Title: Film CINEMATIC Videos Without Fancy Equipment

My everyday looks like this. I wake up around the same time. Every day.
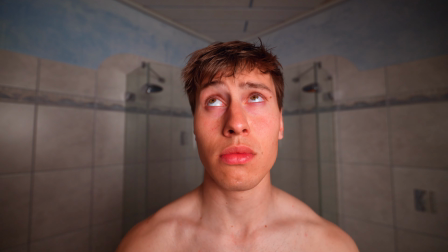(0:09) Do this thing called morning routine.
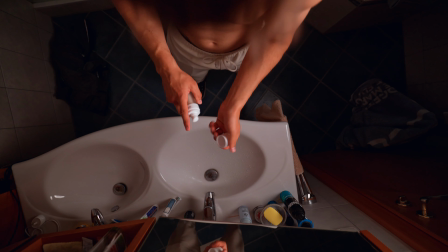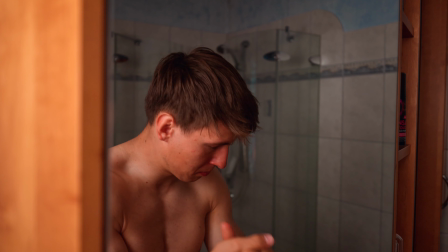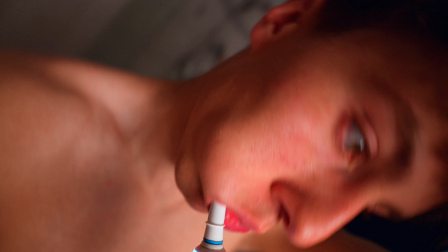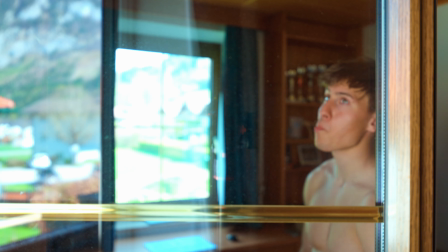(0:30) Leave at breakfast to question my entire existence. Today lacking, but I could have some chest.
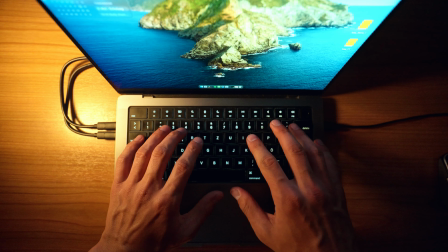(0:36) Before I go to work. In fact, I realize... How do I create a cinematic video?
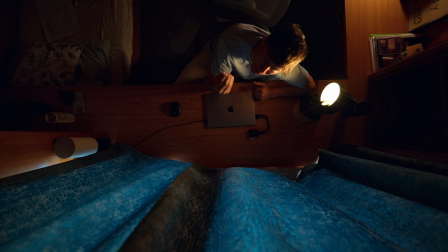(0:41)
If you watched intentionally, you might have already seen a couple of tricks I used to get a cinematic sequence just like this intro.
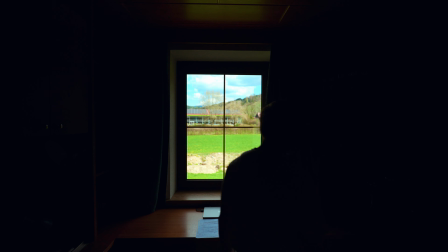(0:47)
I know what you're probably thinking. There are hundreds of videos out there about this topic.
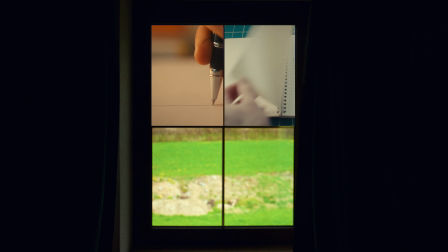(0:52)
Like this. In fact, before I started, I spent an insane amount of time watching other creators.
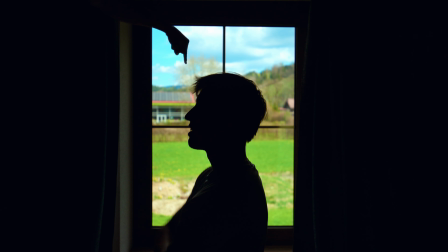(0:59)
Now, it's finally time to add my own sauce.
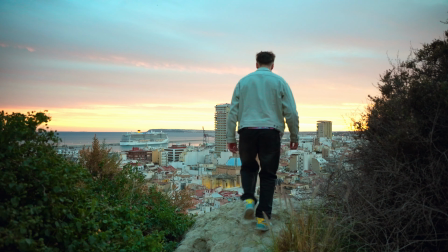(1:02)
I will share some solo creating techniques, plus my whole experience of creating videos, and a tool that will elevate your creative process.
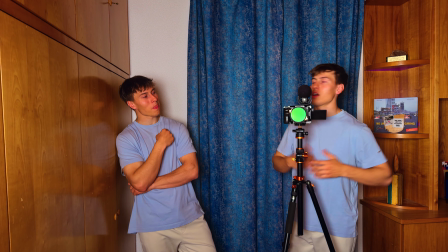(1:10) At least somebody does, no gatekeeping. Thank you.
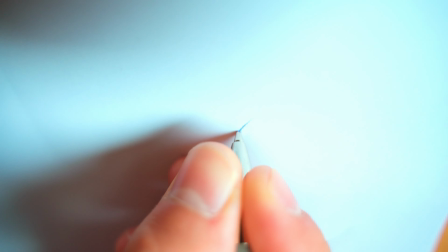(1:13)
My goal is to make your creative journey easier by sharing my own experiences in the creative space.
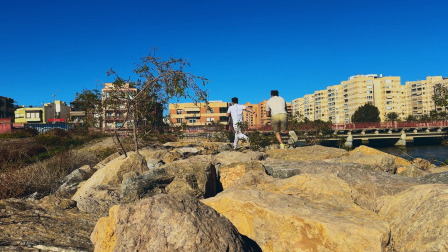(1:22)
I intentionally structured this video to follow along for anybody starting out. I know the exact feeling.
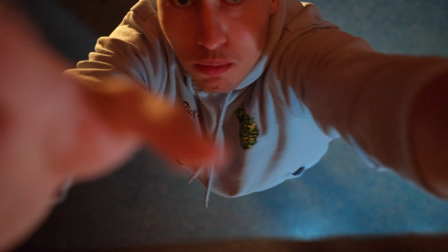(1:27)
You have an idea and instantly want to execute on it. But what if I tell you that that's not the best approach you should take?
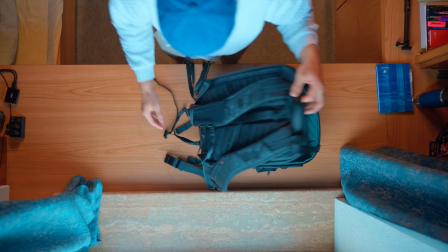(1:34)
We spend so much time shooting the video itself just to realize our idea doesn't match the picture we had in mind.
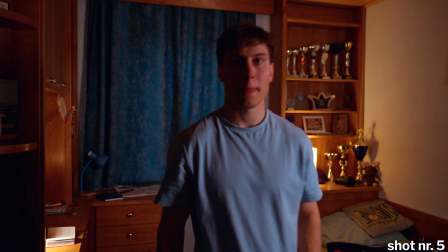(1:40)
As frustrating as it might be, you will experience it over and over again. That's just part of the game.
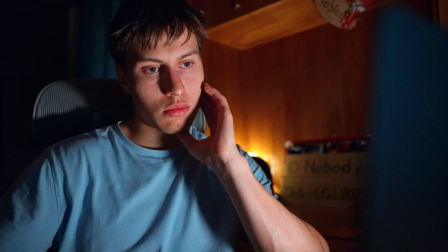(1:46)
To minimize the chances of it actually happening, I started to plan my videos. And no, it doesn't mean you need a shot list or a full script just like this video.
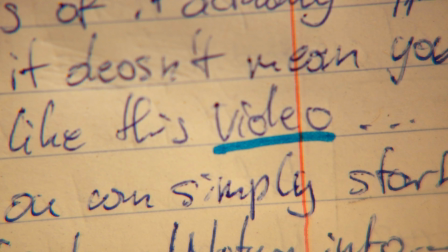(1:55)
Depending how big the project is, you can simply start with bullet points.
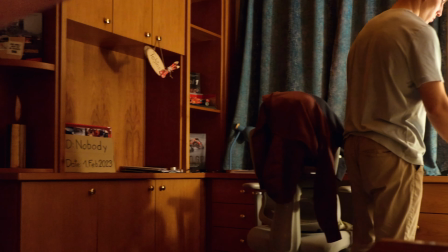(1:59)
It's a great way to develop a feeling for the video itself without overcomplicating it.
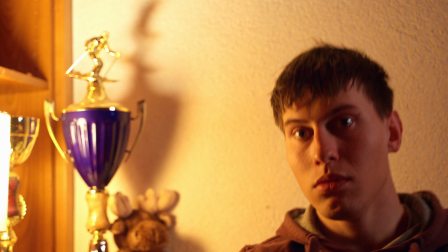(2:05)
Especially in the beginning, you need to spend as much time as possible behind or in front of the camera and learn the fundamentals of filmmaking.
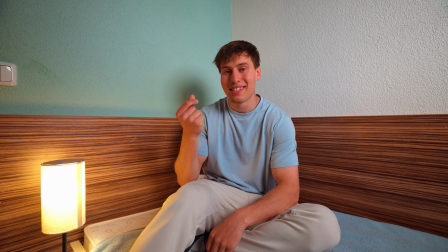(2:13)
You can change a simple shot from this to this, creating that cinematic feeling we all search for.
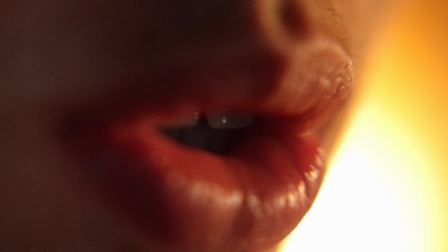(2:19)
You probably heard a thing or two about composition and framing. Before I forget, use 24 or 25 frames plus double the shutter speed to get that spicy motion blur.
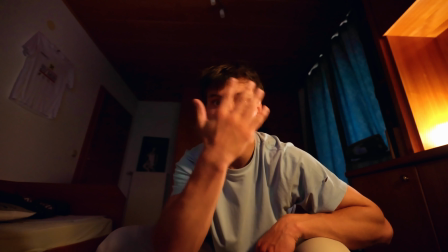(2:29)
With motion blur, without motion blur. With motion blur, without.
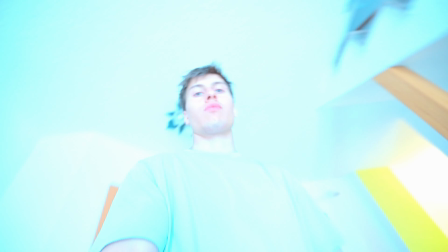(2:35)
And you probably need an ND filter, otherwise your shot will be overexposed in bright sceneries.
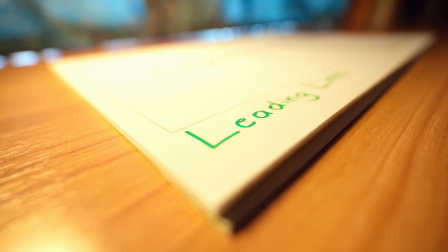(2:41)
Initially, composition is the first thing we look out for. And here are a couple of techniques that help you.
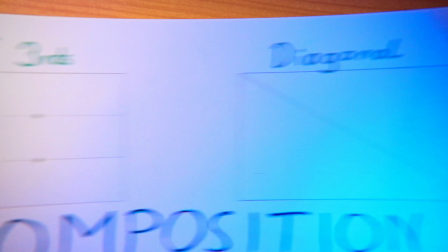(2:46)
The rule of thirds is probably the first thing you come across. It's everywhere. And diagonal can create such depth of field, it's insane.
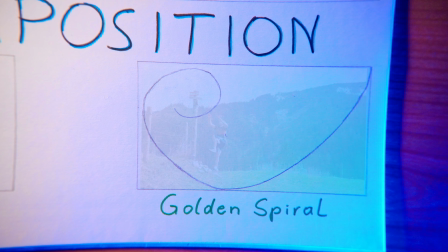(2:54)
Pretty much every time I go outside I look for leading lines, and the golden spiral is somehow one of the coolest compositions you can get.
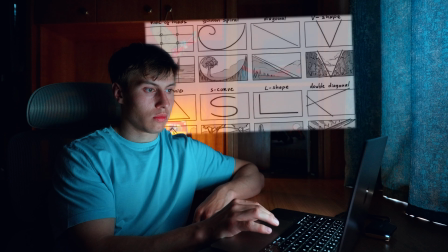(3:01)
And yeah, you're right, there are a couple more that exist. Usually you develop a taste over time, and nowadays I rarely look out for specific shots.
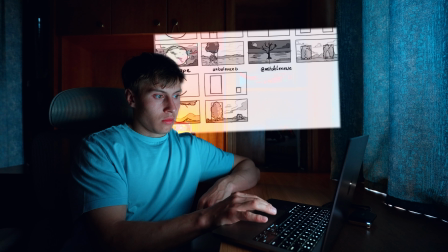(3:09)
Most of the time, it just comes naturally. Before we tip our toes into the almighty lighting techniques, we first actually have to focus on the frame itself. Here we showcase an object in a certain way, each representing a different feeling. Not every video needs a specific type of shot, but usually I take care of 3 variations before I start experimenting a little.
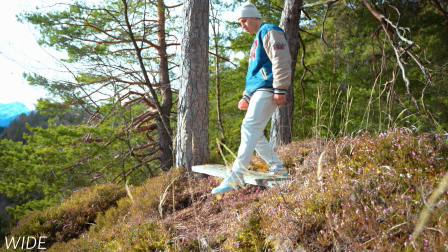(3:37)
To establish a scene, we use a simple wide angle, revealing where the scene takes place.
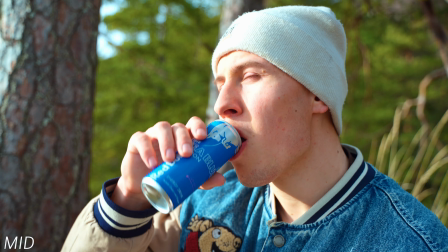(3:42)
Mid angles usually showcase the action itself, and close-ups represent a feeling,
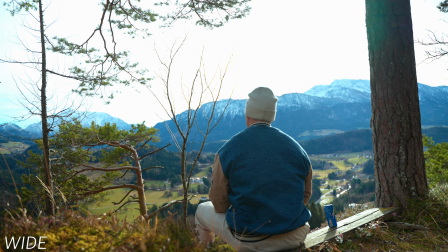(3:48)
or you want the viewer intentionally remembering a specific moment for a reason. Got it. I love to take the view on an unusual way.
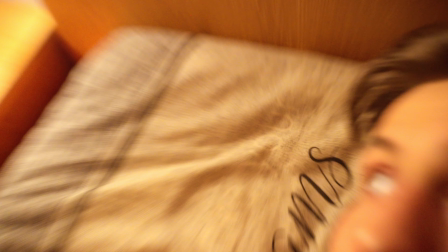(3:58)
Very often I do play around with macros, magic arm, POV shots, but usually those take an insane amount of time to get.